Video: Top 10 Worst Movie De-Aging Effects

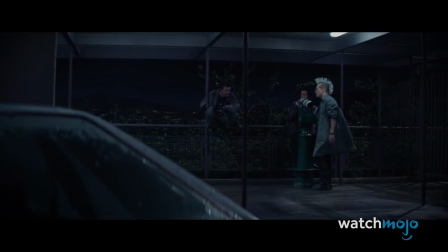4:10 Rather than recycling footage from the original film, a younger Arnie is recreated using CGI.
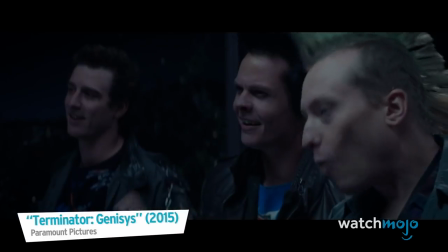4:16 Nice night for a walk. Wash day tomorrow. Nothing clean, right?
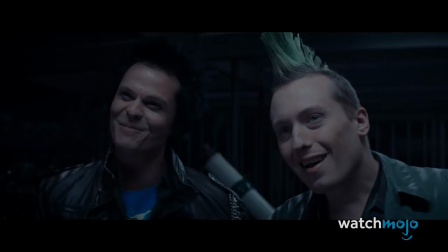4:20 Nothing clean, right.
In a way, this is actually the closest the Terminator has ever truly looked to a creepy robot draped in human skin,
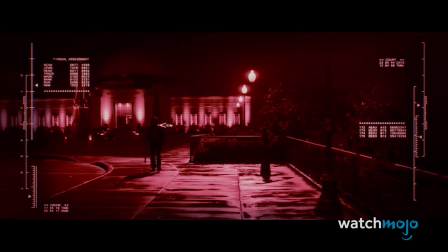4:28 with dead, lifeless eyes and subtly off facial movements. But we doubt that's what the filmmakers were really going for.
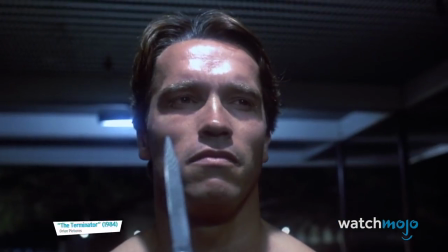4:35 Also, hey, wasn't one of those punks originally Bill Paxton? Number 6, Orlando Bloom, The Hobbit Trilogy.
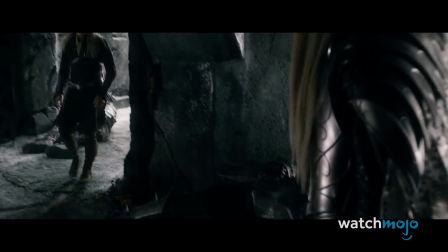4:42 In the mythology of J.R.R. Tolkien's Middle-earth, elves are ageless, divine beings possessed of an ethereal and otherworldly beauty.
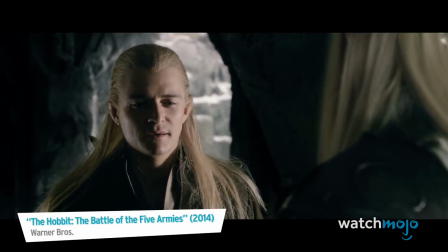4:49 I cannot go back. Where will you go? I do not know.
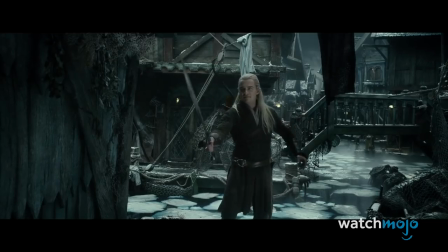4:57 Under normal circumstances, this isn't that hard to pull off on screen, but Orlando Bloom's return to the franchise presented a problem given that the actor had visibly aged.
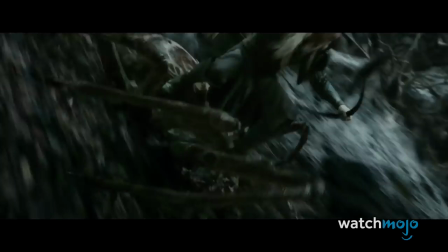5:06 To return his visage to an elven youthfulness, CGI was used for his scenes in the film,
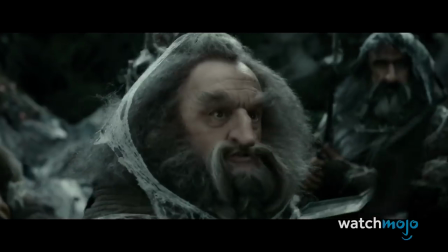5:10 giving his face a strange sheen and glow that, while definitely otherworldly, probably wasn't what Tolkien had in mind.
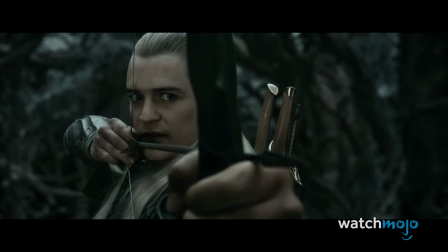5:17 Do not think I won't kill you, dwarf. It would be my pleasure.
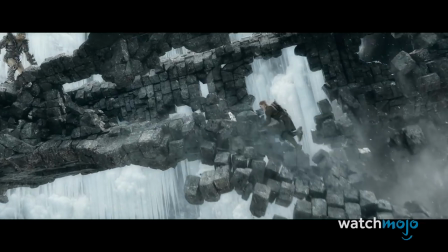5:21 Legolas also does enough gravity-defying acrobatics over the course of the movie that his whole character just feels like one big unfinished effect.
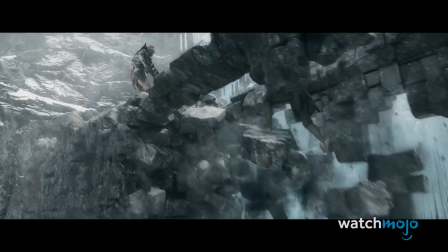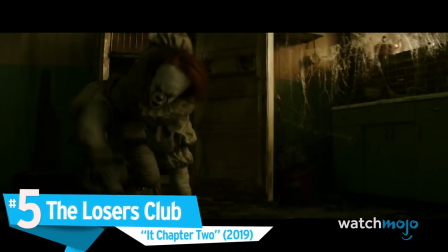5:36 Number 5, The Losers Club, It, Chapter 2. The first installment of the epic two-part adaptation of Stephen King's legendary novel
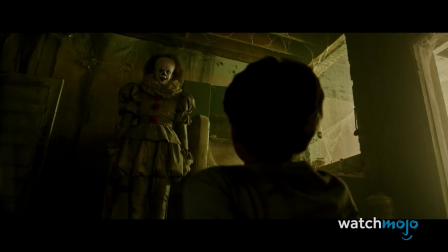5:44 proved once and for all that the stigma around child actors is about as dead as poor Georgie Denbro.
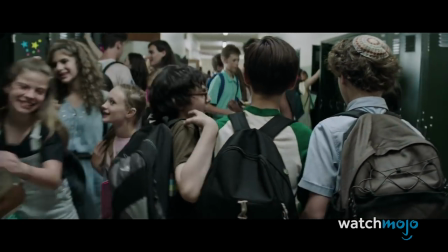5:49 Yeah, and I think the rabbi's gonna pull down your pants. Turn to the crowd and say, where's the music?
But there's still one problem with child actors that the sequel could not solve.
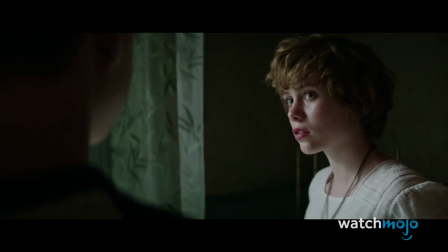5:57 They age.
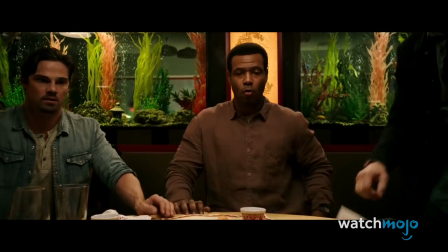5:58 While the second film put the focus largely on the adult versions of the Losers Club during their rematch with Pennywise, some flashback scenes were added that required the original actors to return.
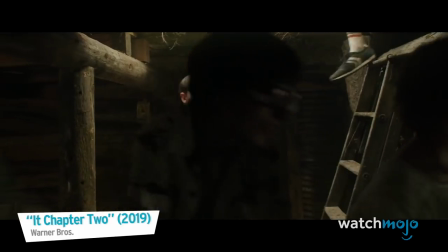6:06 What the dick is this? How'd you build it? When did you build it?
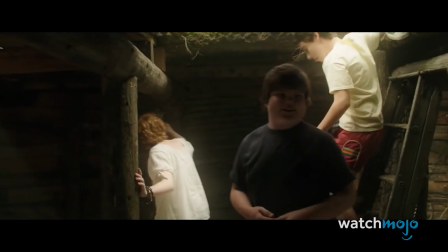6:12 This proved problematic, as a few of them had noticeably grown since filming the first movie,
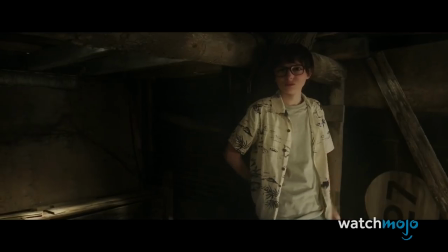6:17 and the CGI used to return them to a younger appearance scared some viewers almost as much as it itself.
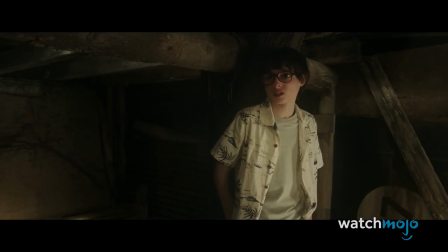6:22 What happens when you put your hand on the other pillar, Professor? Okay, you see, this is exactly why there are safety codes, why we have permits.
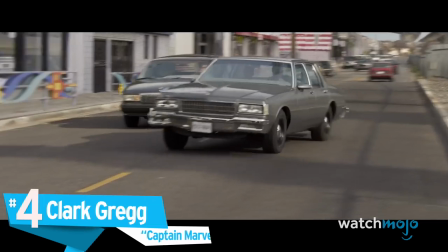6:29 This place is a death trap, you understand that?
Number 4, Clark Gregg, Captain Marvel.
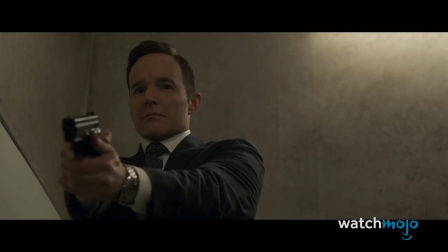6:33 One of our favorite surprises in this MCU epic was the return of Clark Gregg's agent Phil Coulson,
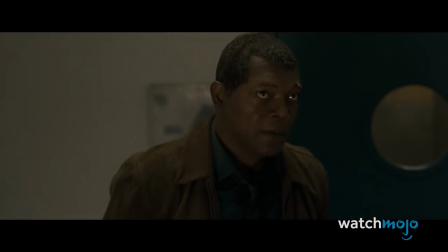6:38 a stalwart S.H.I.E.L.D. agent who helped tie together the first phase of the Marvel Cinematic Universe.
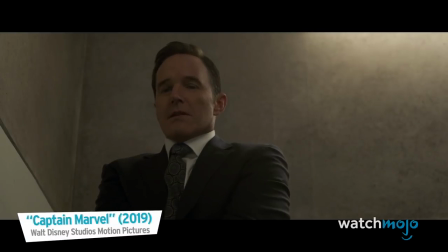6:43 Coulson, you have eyes on him? They're not down here.
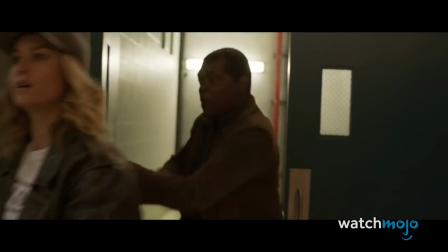6:46 Except while Samuel L. Jackson got an absolutely incredible digital makeover for his starring role, Gregg's de-aging clearly took the backseat.
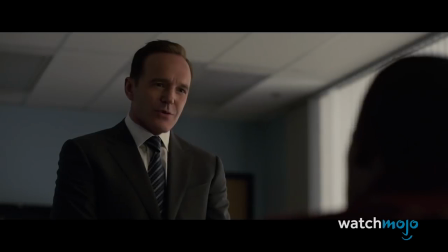6:55 So is it true that the Kree burned your eye out because you refused to give them the Tesseract?
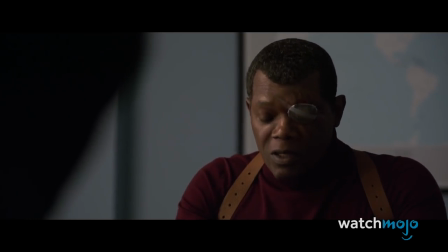7:00 Coulson's transformation just doesn't hold a candle to Fury's, with a strange-looking hairline and rubbery facial movements made all the more noticeable in comparison to his boss.
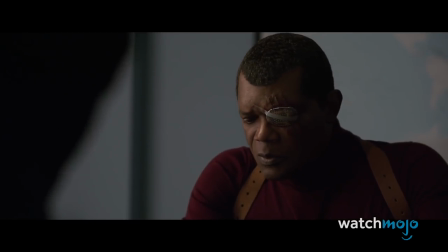7:09 I'm sorry to report that we still haven't found the Tesseract. I'm sure it'll turn up somewhere. I'll let you know when it does.
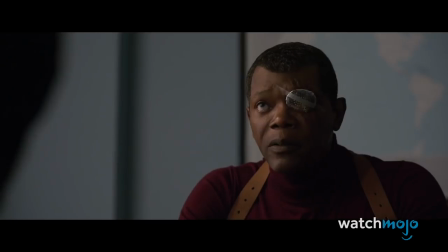7:17 Then what? Sir? We have no idea what other intergalactic threats are out there.
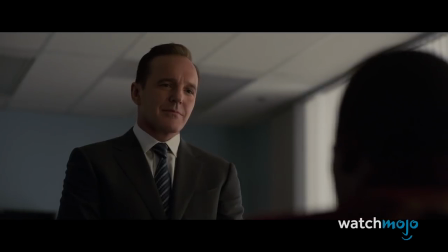7:24 And our one-woman security force had a prior commitment on the other side of the universe.
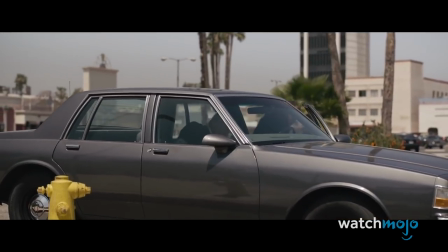7:30 Our fan theory is that this younger Coulson is a Skrull who isn't as good at shapeshifting as some of his friends.
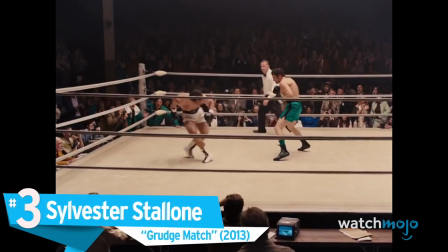7:35 Keep practicing, buddy.
Number 3, Sylvester Stallone, Grudge Match.
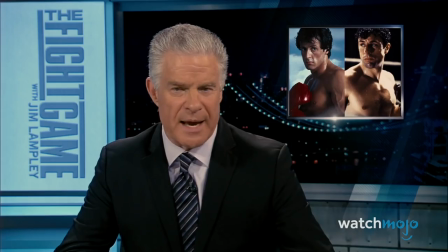7:40 Digitally de-aging a movie star is a hard thing to pull off at the best of times, and scenes that require a lot of movement make the effect way harder to accomplish convincingly.
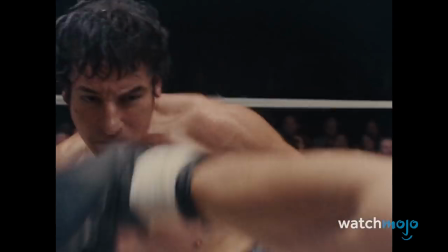7:49 1982, Pittsburgh. Razor and Kid, both undefeated top-ranked contenders, divide the city in a spectacular war.
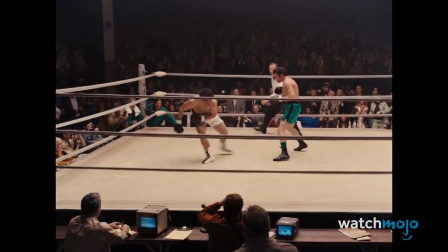7:56 You know what typically involves a whole lot of movement? A boxing match.
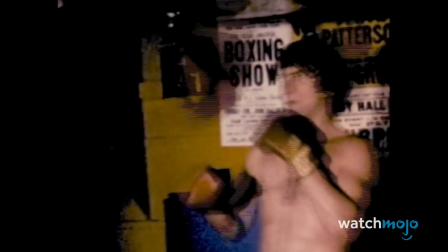8:00 For a flashback scene in this 2013 film, a CGI recreation of a young Sly Stallone faces off against a similarly de-aged Robert De Niro.
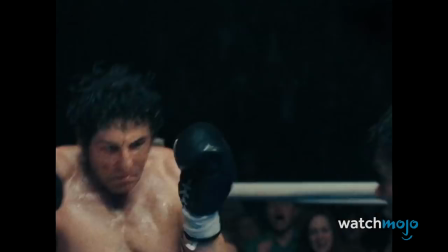8:08 What a turn of events! Unbelievable! The rematch drew the biggest television audience since the Thriller in Manila 9 years earlier.
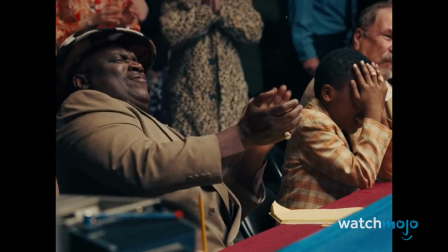8:17 But this time the story was different.